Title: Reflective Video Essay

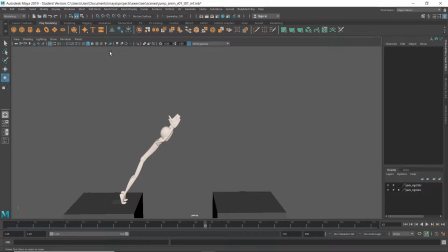1s
Hi everyone, welcome to my reflective video essay. I'm going to talk about how I use the animation principles in two of my animation exercises. The first example is the cartoony style jump, so let's have a look. When you're looking at the staging, basically what I did is I gave the character a gap to jump over.
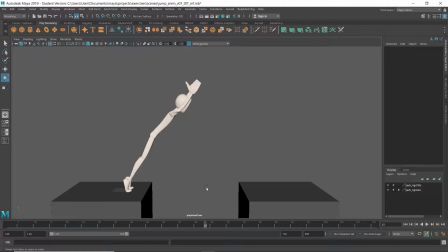17s
It is just making the animation a little bit easier to read. Staging is also about the camera. In this case, I just tried to get a frame so that the character is in the middle, so the space on the right and the left have to be the same, and so on. When we're looking at this frame right now, you can see some more principles.
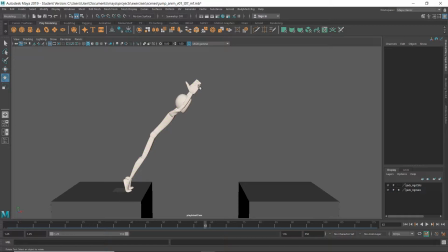35s
The pose is appealing. It has a strong line of action from the feet to the top of his hands.
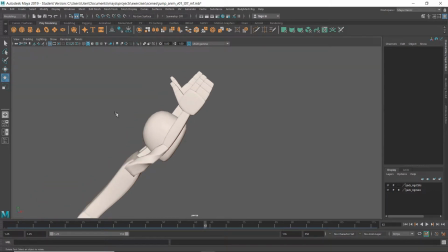42s
There's also some asymmetry in the position of his hands. The pose is also exaggerated beyond the reference.
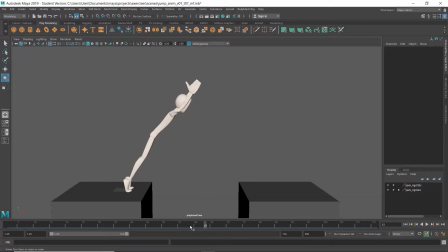49s
As you can see, the whole body is completely stretched. A few frames earlier, the whole body is squashed down. This is the anticipation of the jump. It is building up energy for the jump. This position is exaggerated too, supporting the fact that the distance and height of the jump are greater than in the reference.
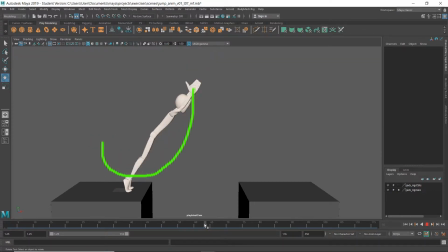68s
Between these two poses, when you look at the hands, you can see a really smooth arc, making the animation a little bit more realistic. Right before this pose, the hands are following behind the body to create some overlapping action.
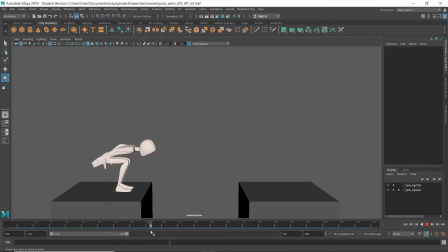80s
When he's finally down in his anticipation pose, the hands are going first, still dragging behind the elbows, and eventually following it through. During the jump itself, you can see acceleration in the timing. The way up and down are shorter than in the reference.
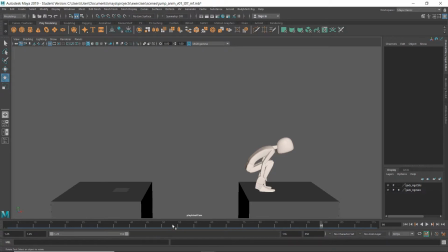97s
The position at the apex is held much longer. The apex also has some ease in and ease out, as you can see here, and it's a moving hold. As you can see, the upper body is nearly not moving at all, but the feet are moving, and this keeps the character alive, even though when he's staying at the same position.
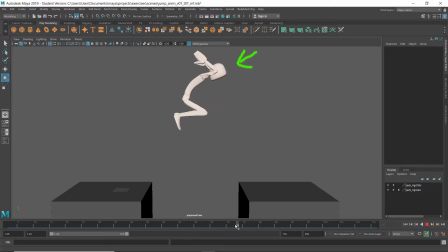116s
There's also some secondary action when you're looking at his head. He's at the apex looking down into the gap underneath him and then looking up again.
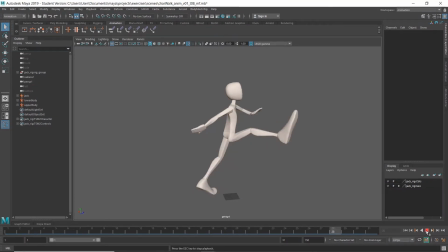125s
The next example I'm going to talk about is the characterized walk cycle.
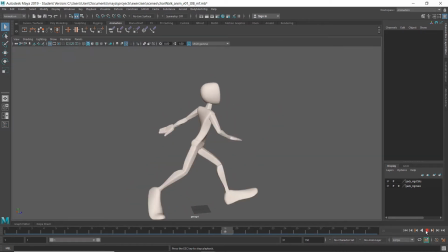129s
When you're looking at the hip and the shoulders, you can see some contrapposto.
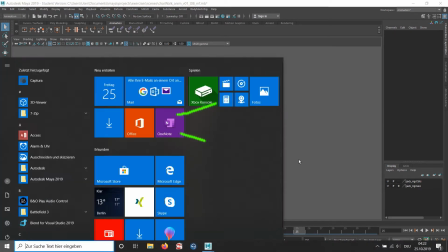134s
So the hips and the shoulders are opposing each other.
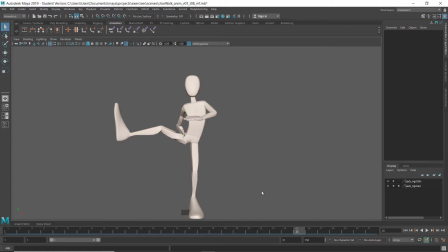137s
The character is not taking 24 frames for two steps like in a vanilla walk cycle, but 31. That's because of the timing in the reference.
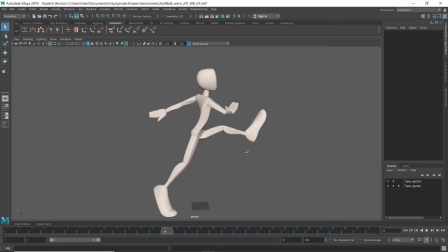147s
However, the biggest change to the timing of basic walk cycle is in the relation between feet and hands. In the reference, the most extreme position of his hand is at the up pose instead of the down pose, so I had to do that too.
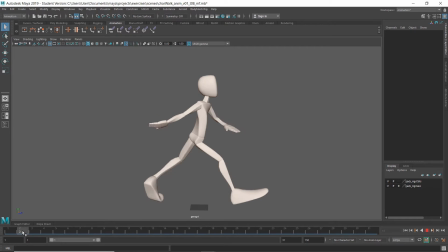161s
When you take a closer look at the arms, you can see that they are basically working like a pendulum with drag and follow through in the shoulders, the elbows, and the arms and the hands. In the extremes of the hands, you can also see some ease in and ease out.
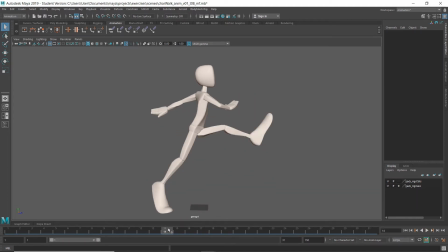181s
And looking at the extremes also shows that this position is really exaggerated compared to vanilla walk cycles, while these positions would be far less extreme. Another exaggeration is in the movement of the feet.
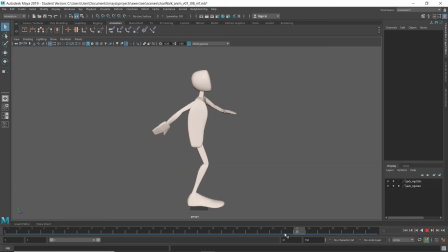195s
His legs are stretched nearly the whole time. His hands and especially his feet also have great smooth arcs, as you can see here. The feet are moving in a really nice arc. When you're looking at the full body, you can see some squash and stretch.
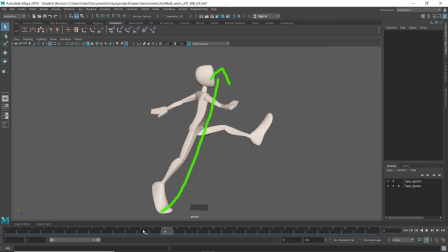211s
Every time in the up pose, the whole body is stretched, pushing him up in the air, and in the down pose, when he's falling down and catching himself, he's squashed down. That's it. That was my video essay. Thanks everybody for listening.